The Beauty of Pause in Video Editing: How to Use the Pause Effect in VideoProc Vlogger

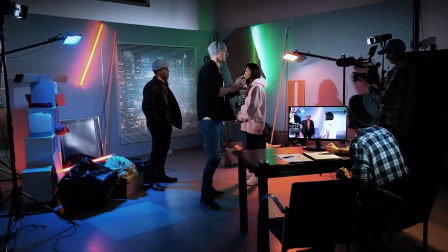0:00 When making a film, in addition to adding a variety of cool effects, some simple editing technique can also play a very important role.
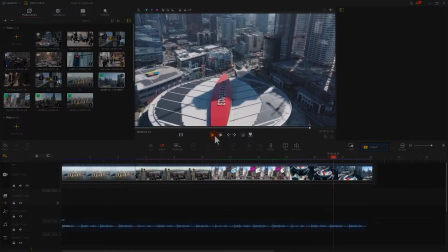0:08 We have shown you in one of the videos before how to build a rhythm, which is the length of the shot.
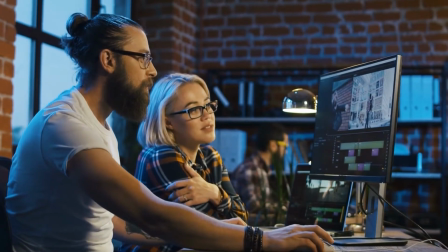0:14 And today, we will present you another way to control the rhythm of your film, and that is the pause.
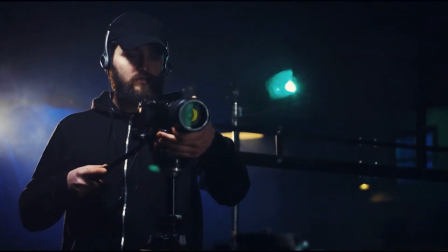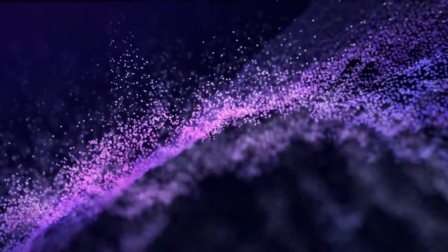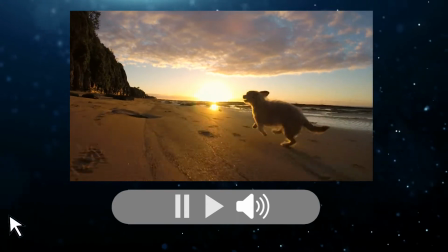0:33 The pause is a commonly used editing technique. Usually, when editing a film, by pausing the image scene, or the sound,
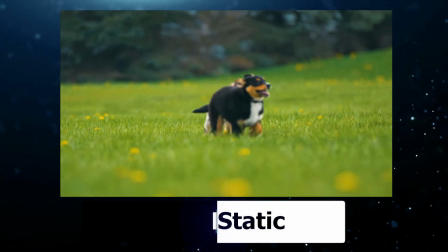0:43 we can change the rhythm of the film from motion to static, or the other wheel-round.
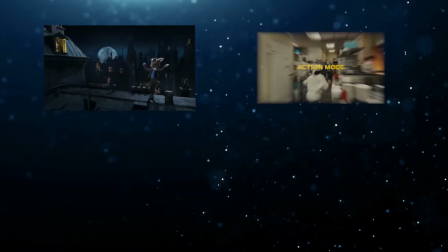0:49 Different pause styles can have different effects,
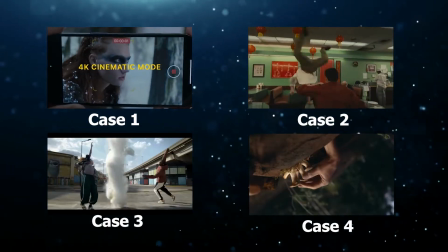0:52 and I will use four commercials here as an example to explain the technique used in different pauses and their effects.
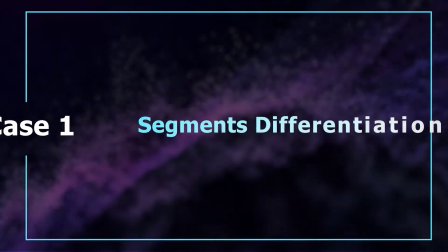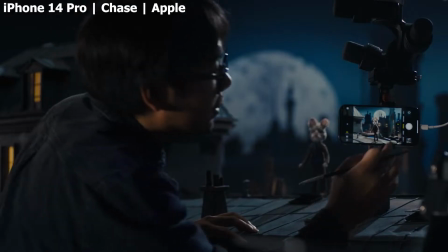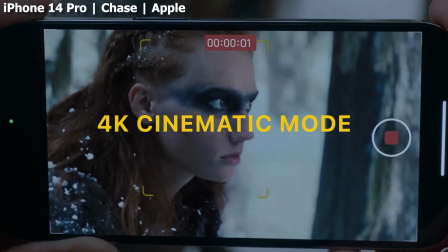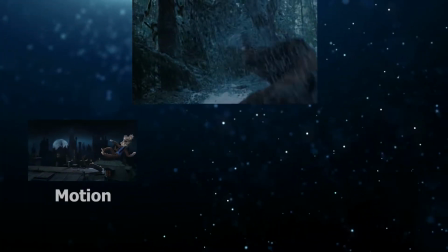1:16 In this part, we have a very distinct pause for the differentiation of the segments.
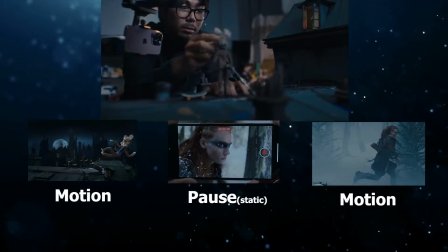1:22 And at the moment, apart from the change from motion to static, the music also has a very clear change.
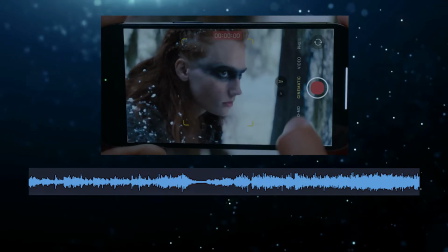1:33 Now from here on, the preceding section has ended and is about to enter the next part.
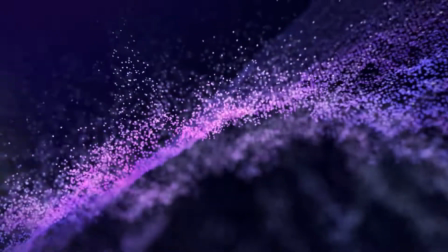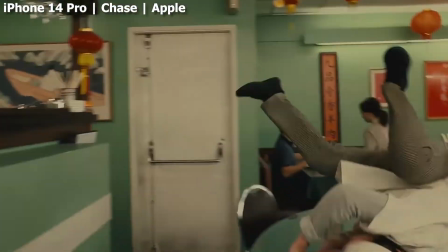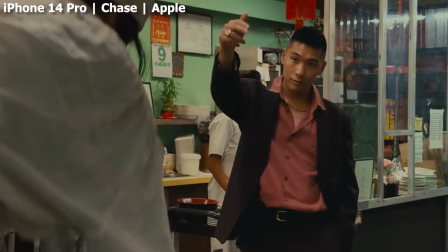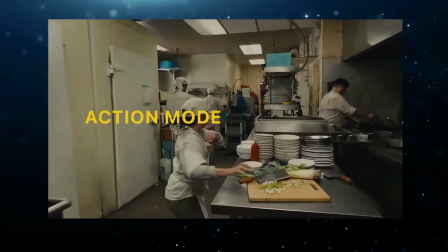1:56 In this clip, this shot uses a pause to create a sense of surprise.
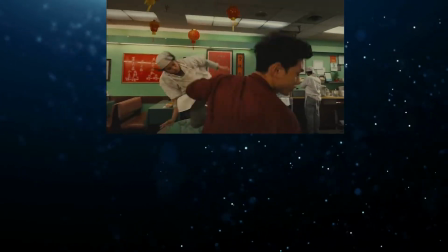2:01 The rhythm of the whole film creates a tense fighting situation, but suddenly,
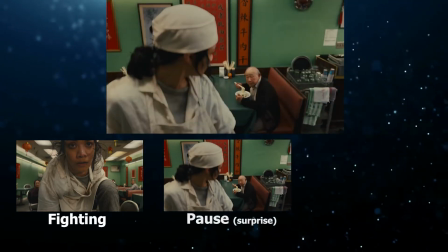2:07 there comes a pause here and breaks the tension with a shot of an old man eating noodles.
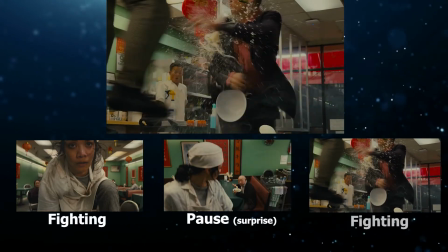2:12 This creates a sense of surprise and comedy for the audience.
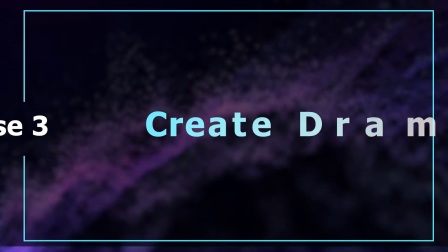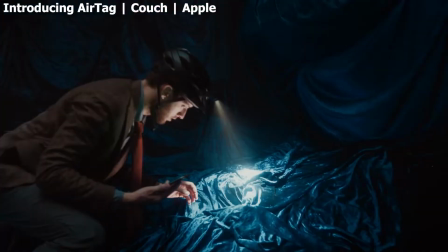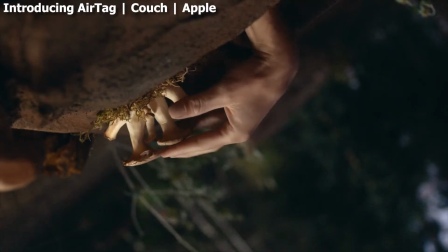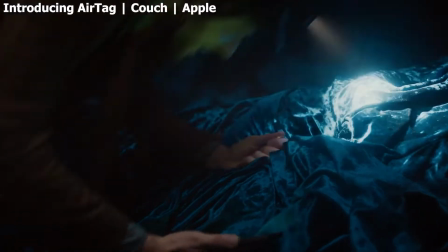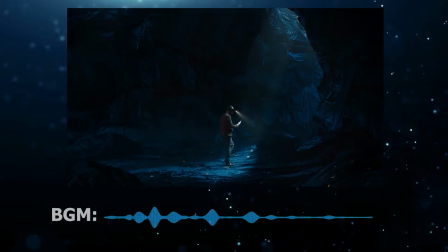2:37 In this one here, when the camera moves to another scene, the background music stops immediately.
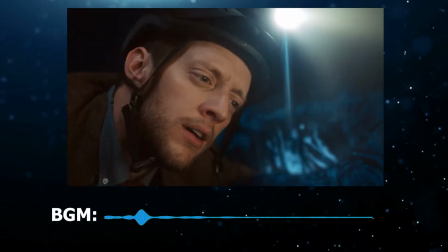2:46 And when the camera turns to the character side, the background music resumes.
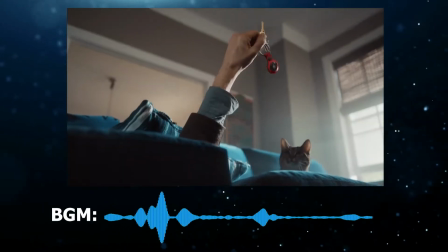2:51 This kind of music pause can create a dramatic effect in the film.
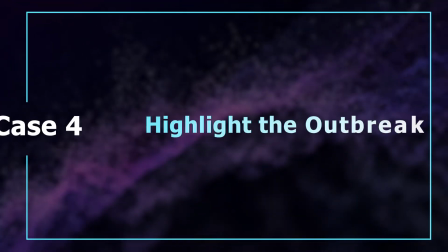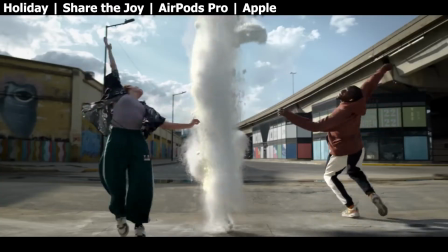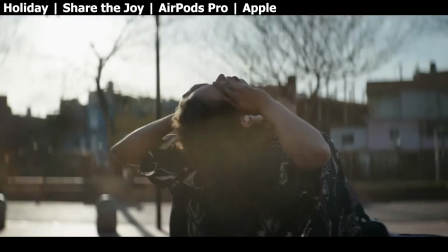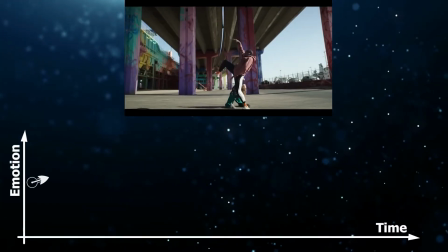3:14 The sudden pause here brings the whole film to a low point,
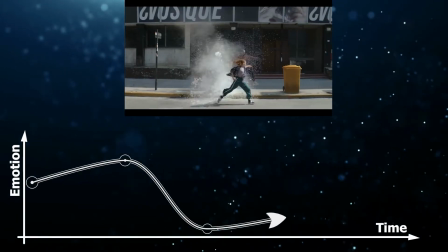3:18 and then slowly rise up with the music which gives a more emotional effect to the subsequent climax part.
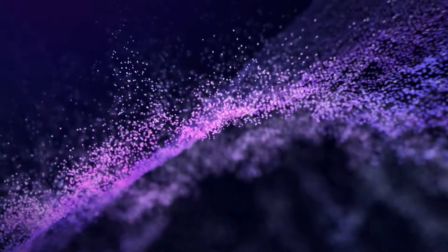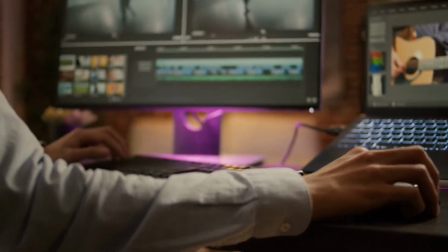3:32 After understanding the use of these pauses, I will teach you how to use pause in Videopro Vlogger to make the video.
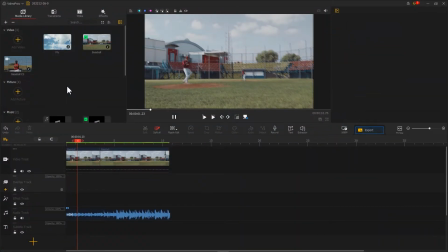3:39 Here I will give you two examples. In the first case, the player starts running after hitting the baseball. Here I want to use the pause effect to make the rhythm of the clip more dynamic. So here I use a close-up shot of the ball being hit,
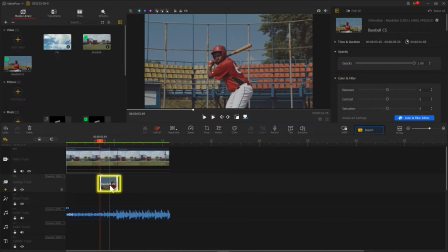3:56 and the ball flying through the sky,
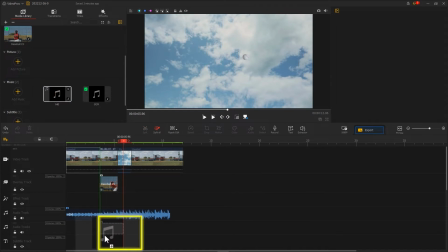4:04 and use the hitting sound as a break to create a pause.